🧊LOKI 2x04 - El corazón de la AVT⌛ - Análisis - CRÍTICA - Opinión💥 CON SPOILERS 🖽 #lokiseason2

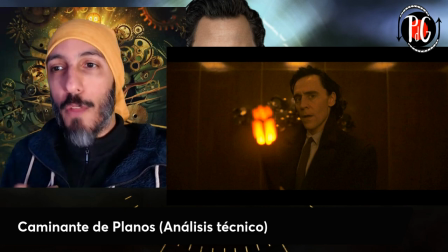497s
pero yo digo que ok, sí, has resuelto una duda, pero tampoco es tan importante y tan absolutamente épico como nos lo intentan mostrar,
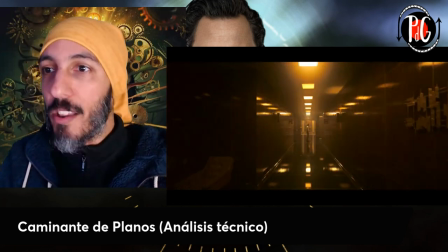506s
es decir que sí, que hay un intento en estos planos,
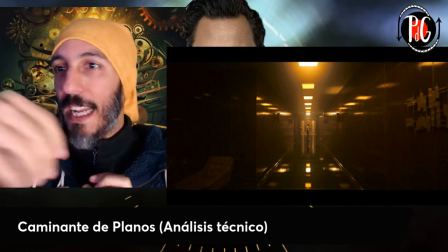509s
estos planos generales con este gran pasillo y con este punto de fuga al final,
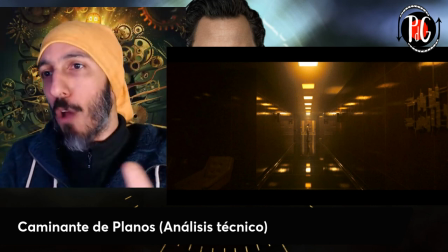516s
con ese Loki de la otra línea temporal y vamos a ir viendo aparecer en plano ahí en chiquitito al final como si esto fuese la revelación mundial de la serie completa sí,
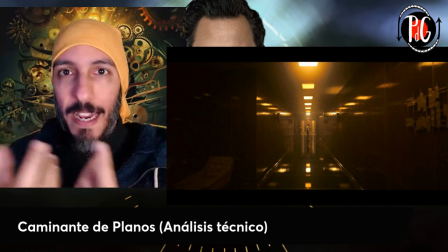529s
es verdad hay una pequeña dosis técnica de cómo filmar algo con cierta garra y cierta tensión que no tienen todo no tienen toda la serie vale,
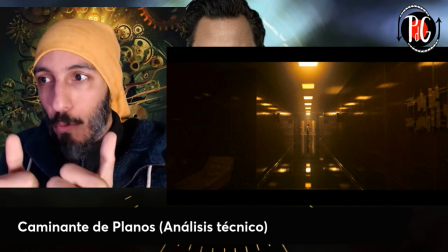538s
y eso lo agradezco ok, me gusta, pero por favor al final,
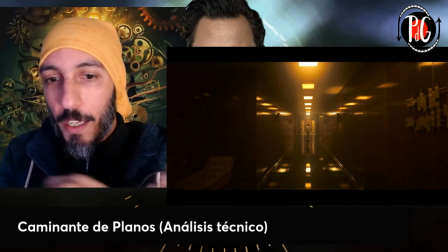543s
esto lo dije un poco también en la rueda del tiempo, para quien haya seguido mis análisis por allí, son fuegos artificiales de algo que no deja ser anecdótico porque al final,
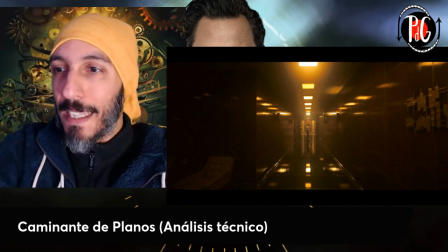551s
que fuese él mismo el que se desmaterializa no es más que algo anecdótico
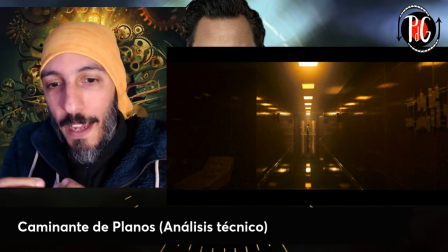556s
No ha tenido ninguna trascendencia más allá de eso.
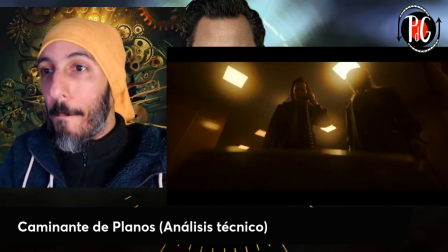561s
Más aún si luego tú mismo vas a romper cualquier atisbo de epicidad con uroboros llamando por teléfono como si fuese la tía encarnita que te dice sube a comer que ya está la comida hecha y se te va a quedar fría.
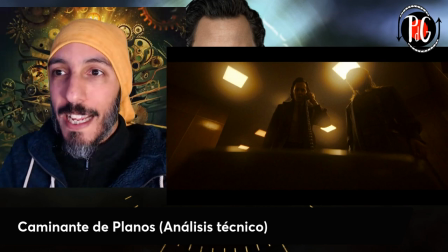578s
Este plano, este contrapicado Tan forzado Tan terriblemente mal hecho En fotografía,
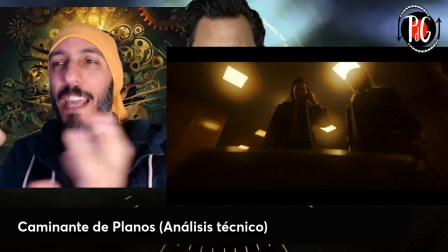585s
porque realmente No se ven ni las imágenes Ese contraluz ahí con esos focos Con esos halógenos arriba Estas luces del techo
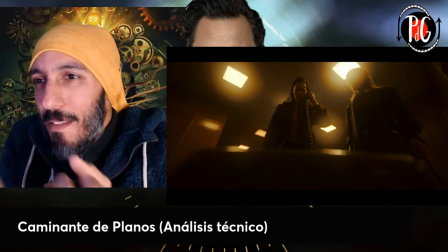593s
Rompen completamente el plano O sea, no tiene ningún sentido Bueno, me puedes decir No, es que claro,
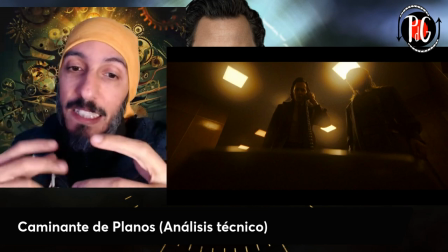601s
esto lo que está haciendo Álvaro es utilizar Este elemento que tú creas que iba a ser muy importante para darle una vuelta de tuerca.
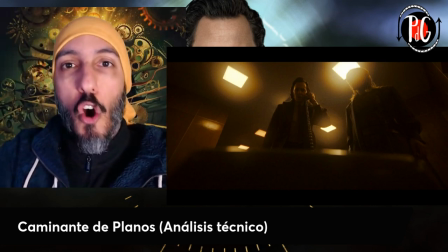608s
A ver, señores, no vendamos motos.
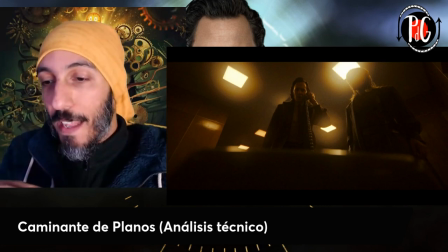611s
Esto, si lo hace un director o directora que tiene cierta personalidad a la hora de dirigir y con cierto sentido,
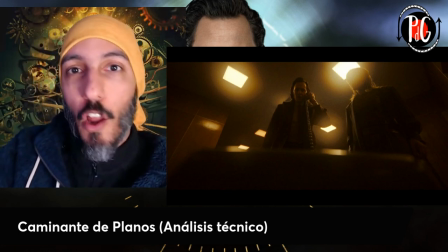618s
puedo comprártelo como un magufin o como una cosa ahí, como un guiño al espectador de, ah, te había escrito que esto era importante. Pues no, no lo es.
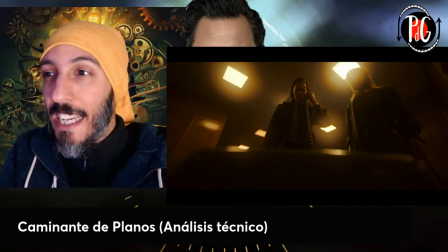627s
Pero cuando esto es simplemente una ocurrencia, entre otras tantas que están sucediendo durante esta temporada, no te lo voy a comprar. No te lo voy a comprar como algo fuera de lugar y como algo, o sea, fuera de lugar me refiero como algo extraordinario. No, está fuera de lugar. Vuelve otra vez a ese humor que rompe tensión. En el momento en el que más tensión tú querías poner. Pero bueno, en fin, cosas mías.
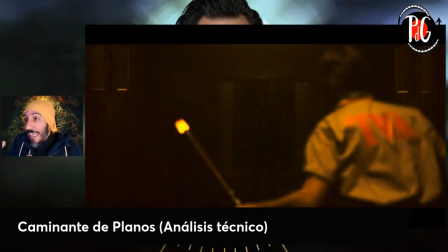654s
Y por último, aquí veía, veía cuando de repente se apaga toda la luz, cuando de repente hay esta escena después de que se haya reiniciado el sistema hostia, veía cierto cuidado, este plano con esa oscuridad,
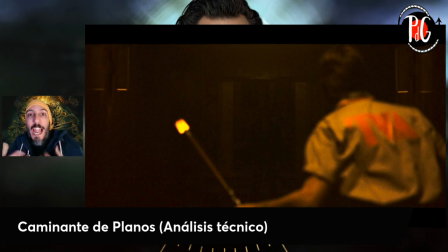671s
sin música hostia, esto me está generando algo, hay algo en penumbra no sé, está genial esto esto se va a desinflar en el momento en el que después de que aparezca Sylvie y se meta en su mente le posea mentalmente
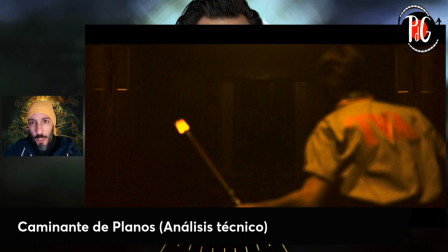691s
este hombre va a llegar hola Rabona, ¿qué tal? ¿cómo estás? ¿bien? ven un momento que te voy a hacer una cosita, pum, pum hasta luego, te mato, no hay problema sin muchos aspavientos, sin nada un personaje muerto más, venga, otra cosa que ya esto ya no nos interesa bueno, pues ok, pues empezaste bien, empezaste bien,
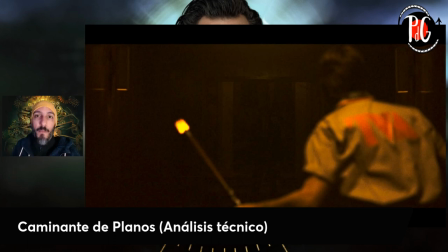708s
pero has acabado de nuevo restándole importancia a todo lo que tú mismo me has propuesto en fin Creo que este caminante de planos ha sido un ejemplo, análisis técnico, de cómo cargarte tu propia tono, de cómo joder tu propia tensión. Cada vez que diga tensión, chupito, y veréis cómo nos ponemos hoy hasta arriba. Destellos sublimes, apartado visual destacado. Aparte de todo esto que he ido diciendo, he querido reservar para aquí varias cosas. En primer lugar, no todo es malo.